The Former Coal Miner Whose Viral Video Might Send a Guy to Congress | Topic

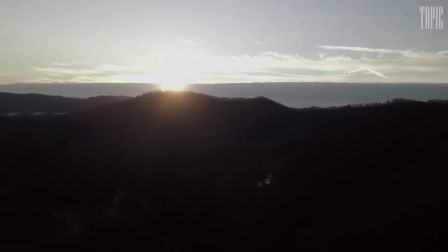2s
When I was first contacted to do this film, it just intrigued me because I knew of Senator Ojeta's story and I just thought,
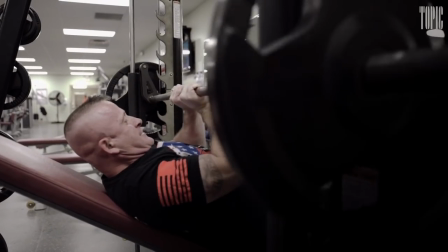10s
man, this is a real opportunity to work on my film technique and also hopefully do some good.
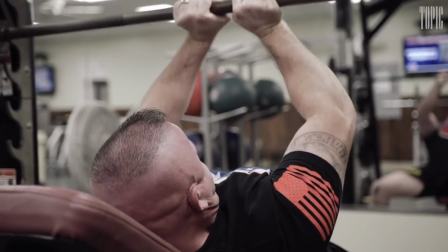16s
Another note here, none of this is scripted. In introducing Senator Ojeta, I knew that I wanted to portray his passion and his intensity,
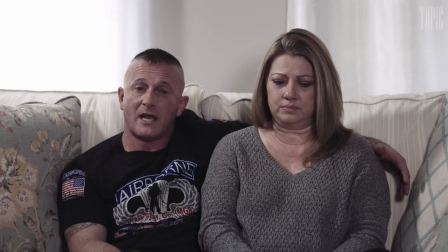24s
so we thought, you know, what better way than him lifting weights, which he loves to do.
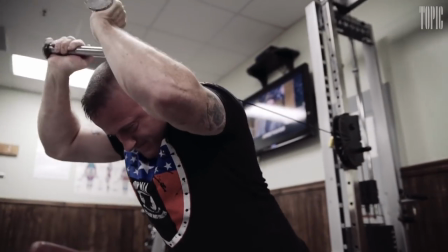30s
the campaign wanted to include the story of the attack and of course i did too
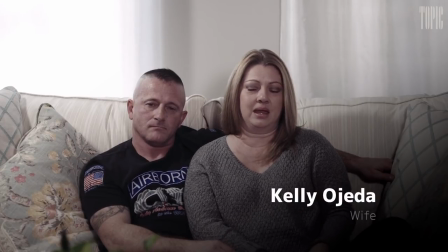35s
so we just thought what better way to grab viewers instantly than to begin with it
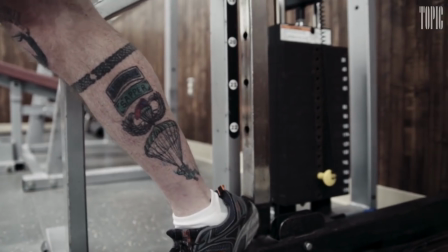42s
and told me oh yeah that shot there actually it's funny the first thing he said when i arrived at the gym with
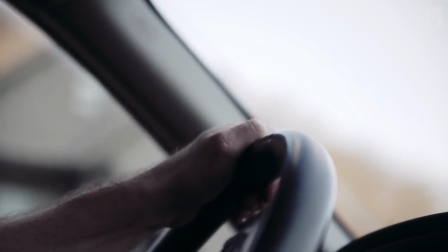50s
my camera that day he said i don't care what else you shoot i just make sure you get a close-up of this tattoo right here.
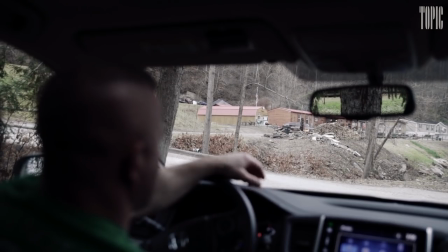57s
He pointed at his tattoo on his gaff. I just thought that was funny.
He reached into the vehicle and grabbed an object and then ran around and struck me in the back of the head.
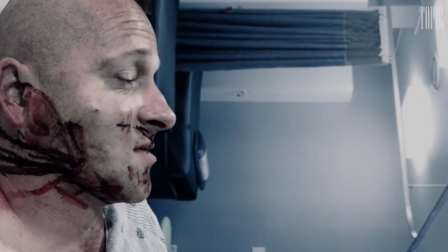66s
Here I'm going to do an effects video explaining how I did that but here we're at the actual scene of his attack.
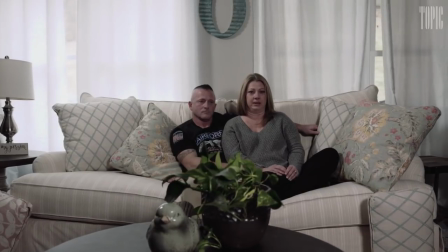74s
I knew that it would bring more emotions out while he was explaining the story if we was at the exact location of where it happened.
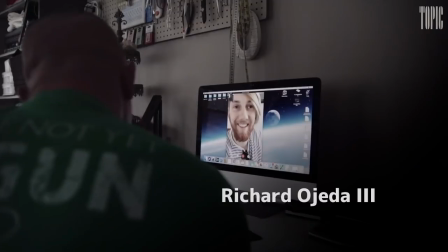82s I could feel it in her, the anger.
We wanted his son, Richard Ojeda III, to be in it.
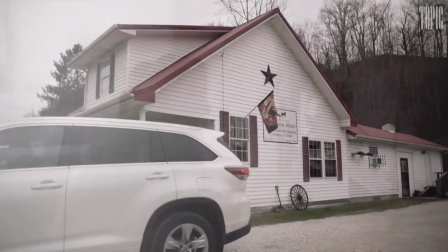89s
He was actually traveling in Mexico at the time, so we worked out a FaceTime.
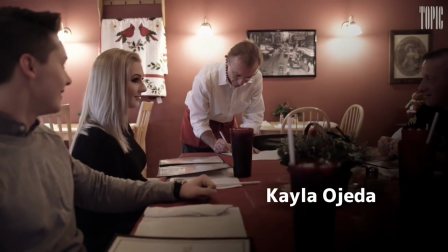95s
Kayla's dialogue here is perfect to represent the determination of Richard Ojeda.
Okay, well now you really have to win. I'm trying to fight for the people that work for a living.
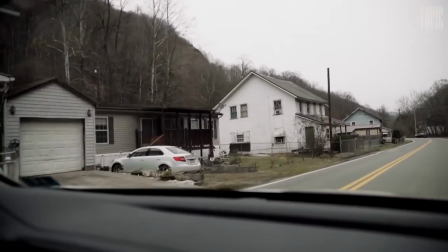106s You know, look at these houses. These are not big.
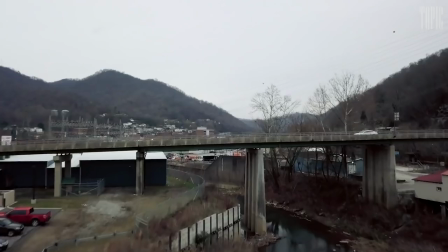108s
This is my favorite scene because it really brings the humanity back to the voters, especially in poverty stricken areas.
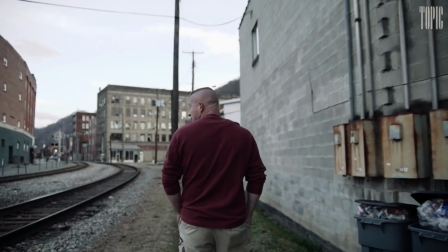117s
These are people too. And I think that really resonates with people. I hope it does because it does with me.
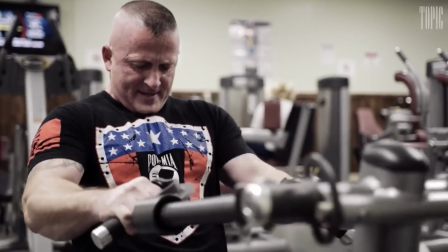123s Stand up against other legislators when they say people need to learn to live within their means,
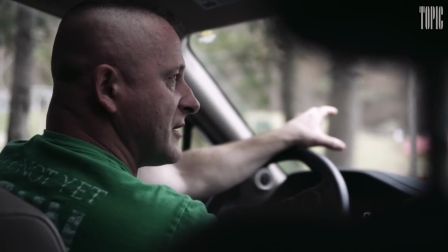128s but yet they have no concept of what life is like to a single parent that is trying to put food on the table for her child.
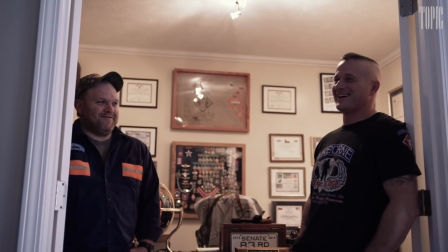135s
Powerful words and I designed the music to hit in those particular moments to make the viewer emotionally dive in.
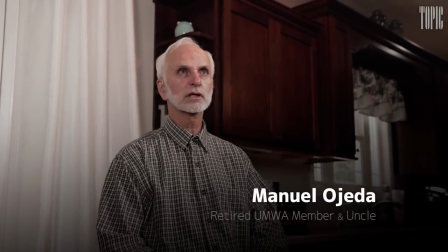143s
The music is almost as important as the story itself.
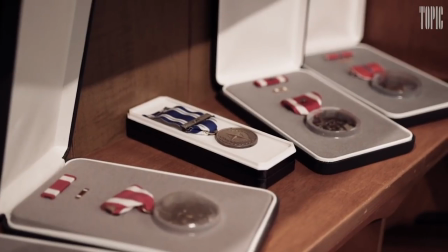148s
You really need a track that not only says this is who I am but But this is where I'm going to take you.
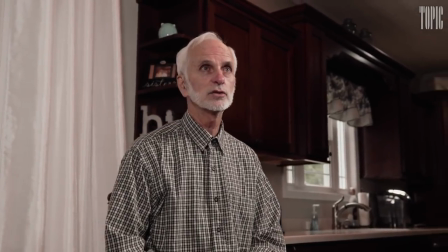158s
This film was shot in two days on December 7th and 8th of 2017.
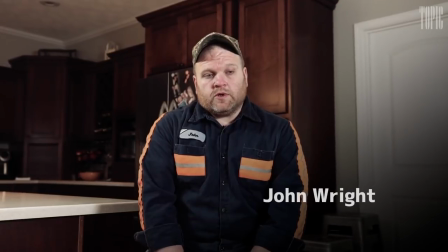164s
And we had the final revised and delivered with graphics on December 12th.
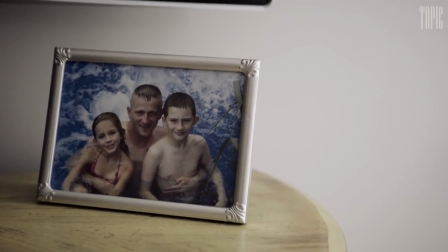171s
It's really important to me to bring the candidate's relatability to the forefront. So that is why I shoot decorations in the home.
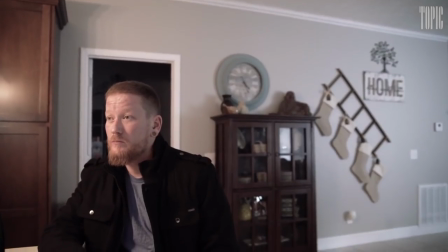178s
I shoot the photos of the kids. We can see that he is a father. He is a husband.
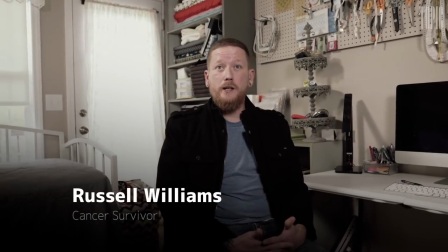185s
He is a family man. He is a veteran.
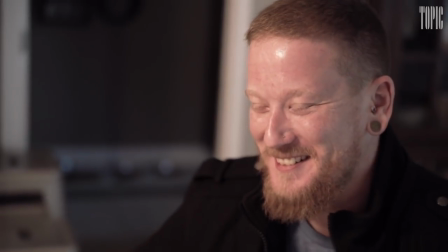188s
All of this is very important to bringing the candidate's relatability to the forefront.
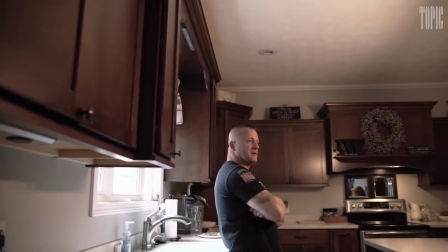194s When I left Senator Ojeda's office, I knew he was going to do what he said. He stood up and went to bat.
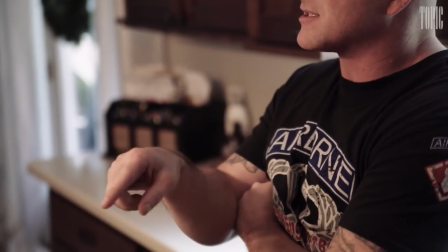199s
When I initially start constructing a candidate's biofilm, I just have a conversation with them and find out, what are you passionate about?
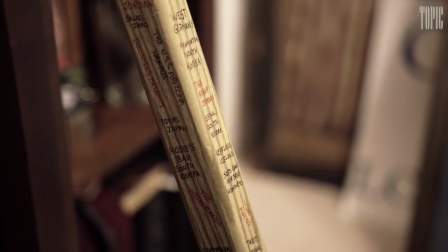207s
What are you fighting for away from politics? and I take that conversation and implement it into the framework of each process,
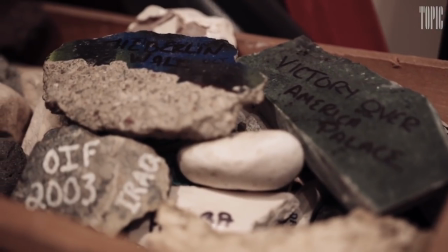216s
whether it would be the music or the look or the way it's edited or the graphics,
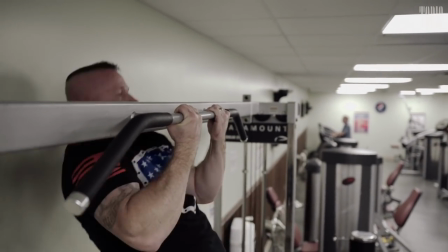221s
everything. I find that utilizing that original conversation really helps to create something special.
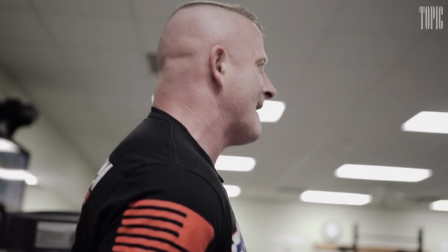230s
When he says his phone number here, that's actually improv.
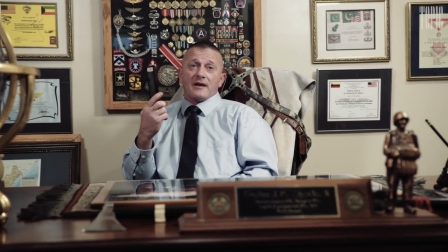233s
He was speaking on a particular issue and then all of a sudden he pulls out his phone and he says his phone number.
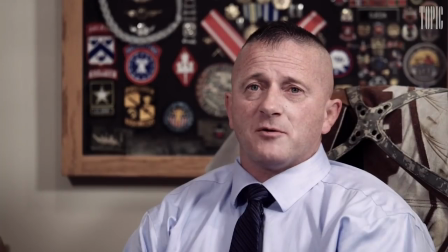240s
And I asked the campaign, can we put that in there? Because I think it'd be pretty unique.
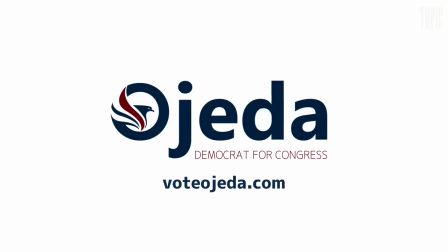246s
And thankfully they agreed. And it's still his phone number today.